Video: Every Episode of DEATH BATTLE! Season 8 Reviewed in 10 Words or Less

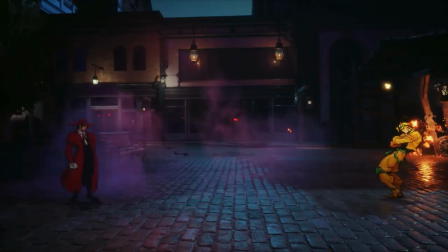4704s
Out of all the fights this year, this one just feels like the most natural crossover.
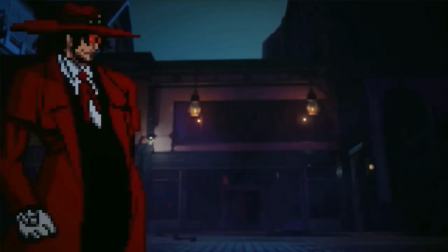4708s
The moment Alucard takes one look at Dio, that'd be an obvious shoot first, ask question later type deal for him.
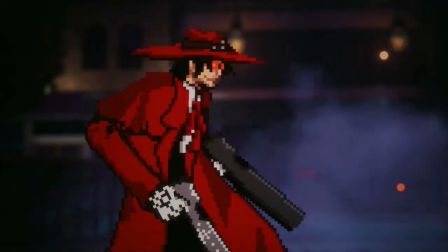4714s
No camaraderie, no friendly banter, not even a sort of twisted kinship like in Madara vs. Aizen.
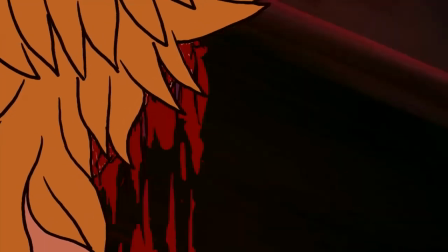4719s
You could tell these two fucking hate each other, and it's great to see these monsters go all out.
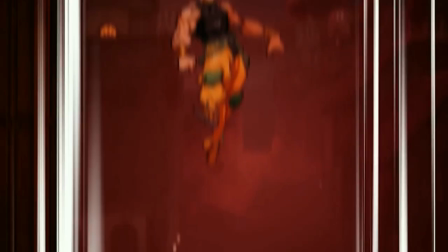4725s
By god, do they go all out. So many of my favorite exchanges and set pieces this season come back to this episode.
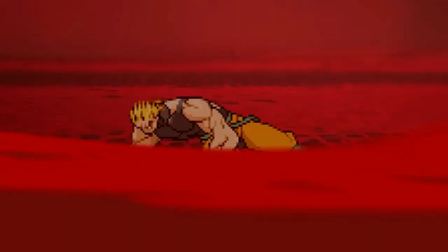4731s
Grabbing the knives from a nearby store called Knives Inc., genius. Using their clothes to show battle damage despite both of them having broken healing factors, creative.
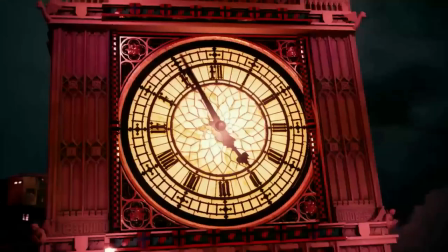4739s
Using the steamroller, hilariously inevitable. Sword fighting with Big Ben's clock hands, literally how do you come up with something like that?
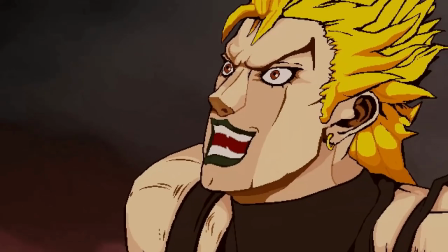4746s
There are so many awesome hand-drawn frames and sprite portraits that may as well be inducted into the Death Battle Hall of Fame.
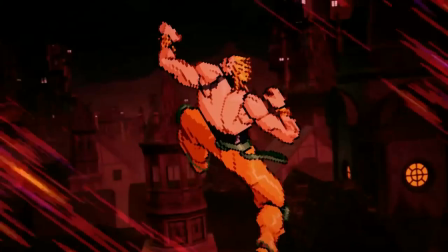4752s
These two shots in particular are my favorites. I love the parallelism and showing that the tides of battle have changed.
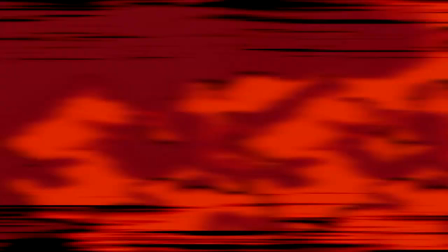4757s
Speaking of tides, talk about a season 8 shot. I can't think of a better way for them to have pulled off level 0.
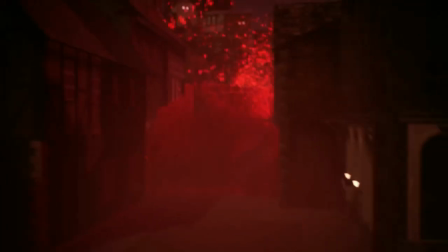4763s
I can only imagine the amount of technical expertise that went into making this.
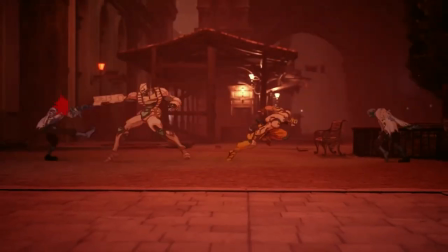4766s
On paper, you'd think using Marvel vs. Capcom 2 sprites for the whole army would look lazy, but it somehow works in a way that I can't even explain.
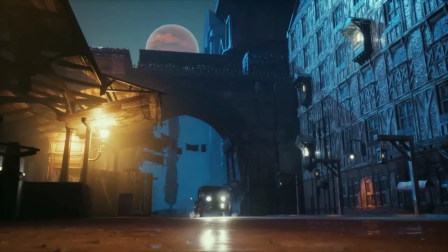4774s
So instead, I'll go over the true driving force that has made this into a modern classic in Death Battle's lineup.
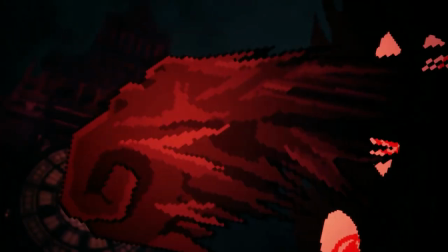4780s
Its portrayal of Alucard and Dio Brando. Starting with the No Life King, Curtis Arnott was kind of a no-brainer for bringing him to life, more or less.
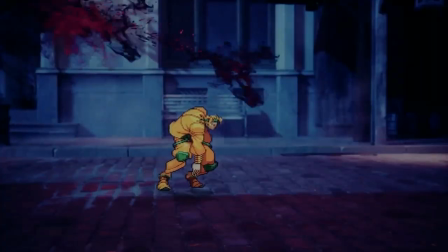4788s
He has such a bassy boom and really drives home the idea that Alucard is this terrifying eldritch abomination that even vampire tyrants piss their pants at the sight of.
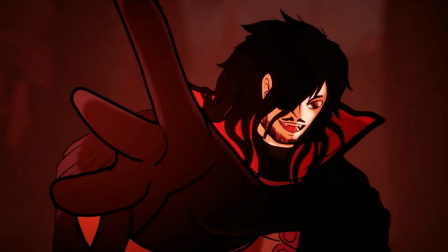4796s
Normally, I take issue with the final form coming so early, but it works because not only do they do everything and more with it,
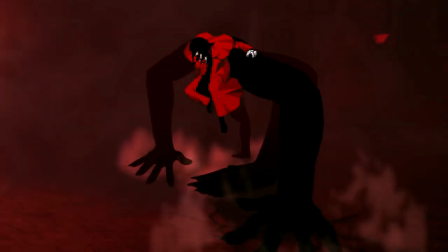4802s
to me, this is Alucard quickly realizing the kind of opponent he's fighting. That's why he sounded so overjoyed when transforming.
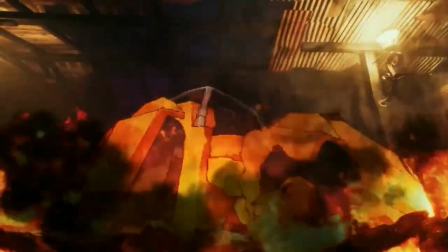4809s I'm gonna enjoy hearing you scream.
There's even an additional line which didn't make the cut that drives this point home even further.
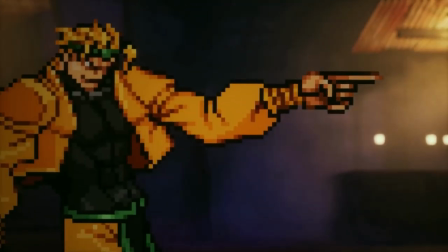4817s More fun than I've had in a while.
Dio is a pure monster, and Alucard doesn't have to hold back.
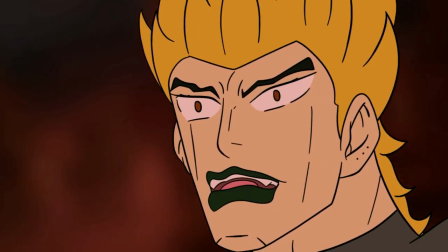4825s
It ain't over until all hell sings, and sings Dio does. If you count the screams of writhing agony as singing, of course.
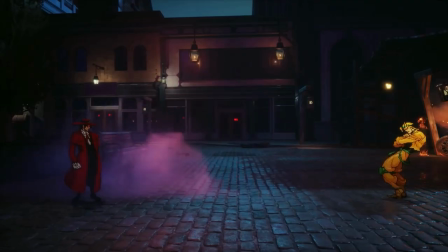4832s
Not only was it great to hear Curtis as the Vampire King again after so long,
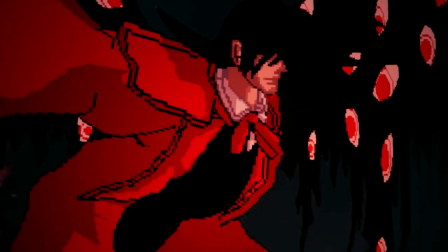4836s
it was so cool hearing him play a more accurate, less quippy version of the character while still keeping the tones we're all familiar with.
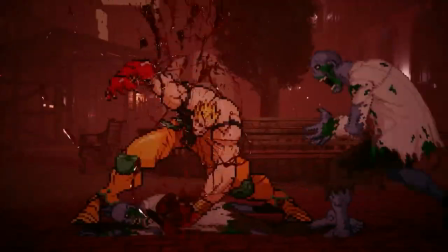4842s
It just works, and I'm glad they showed self-control by making only one abridged reference, which they did a good job with picking.
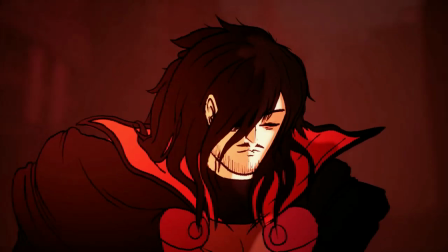4848s What the hell are you? A real fucking vampire.
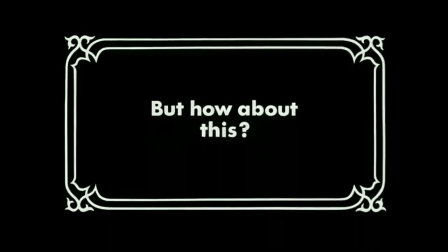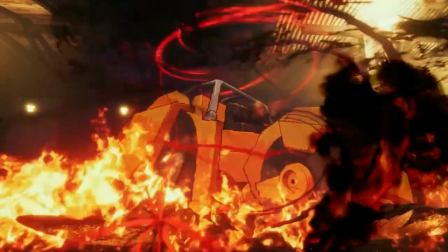4860s When hope is gone, undo this lock and send me forth on a moonlit walk.
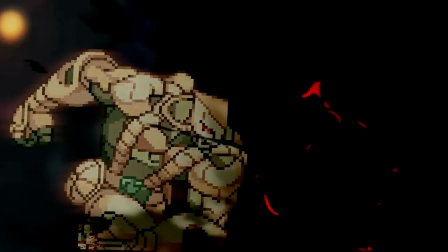4870s Release restraint level 0.
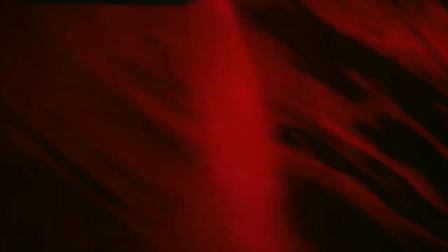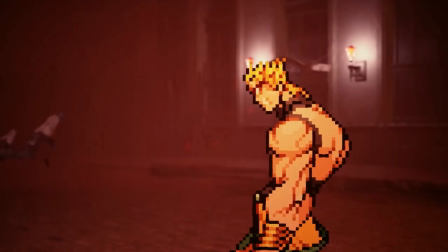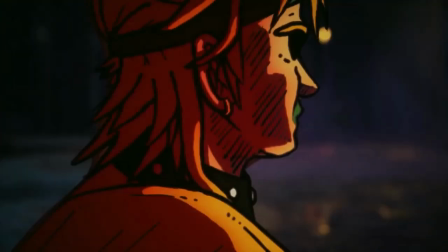4887s
Now on to Dio. When it came to voice actors, I was fully expecting Curtis to lead the charge overall.
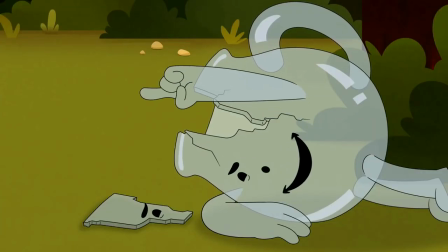4893s
So imagine my surprise when Tom Schalk, yes that one, came in and stole the show like a true villain.
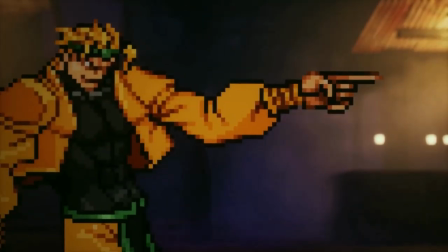4899s
He just brings so much energy. He manages to chew the scenery both when he's smug and in a disadvantaged state.
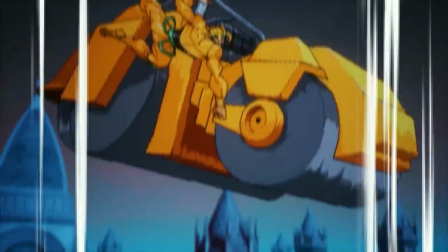4905s
Every one of his yells has so much vigor and life to them, making the hits feel far more impactful.
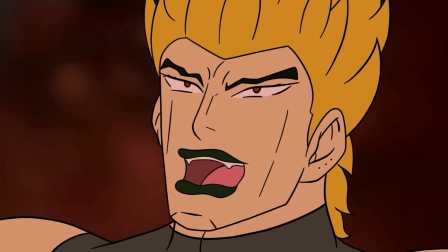4910s
It's kind of inspiring as a fellow voice actor.
I want to rule the world!
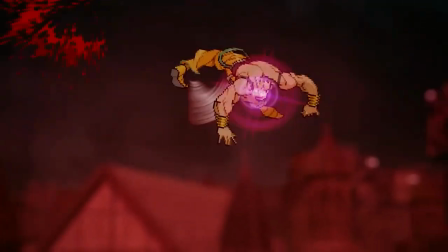4918s
But what I find really interesting was the way they treated Dio's character and made the fight seem close yet realistic despite the results being anything but.
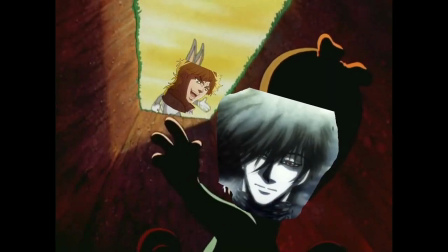4926s So long, Methuselah!
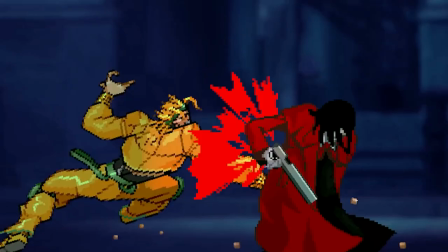4931s
In the beginning, Dio starts out totally full of himself and barely breaks a sweat. You thought you'd triumph, but it was I! Dio?
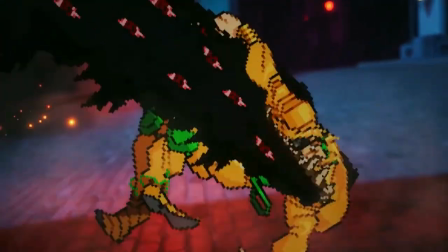4939s
Then level 1 managed to take him completely off guard, only for him to find his footing once more.
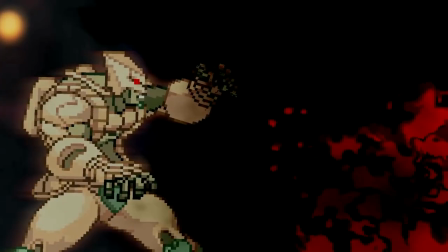4944s
But once level 0 appears, even the world is terrified at the Pandora's box they've inadvertently unleashed.
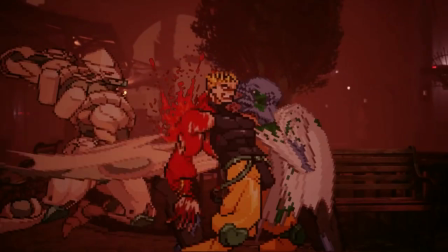4950s
Despite being one of the most broken anime villains of all time, Dio is anything but careless.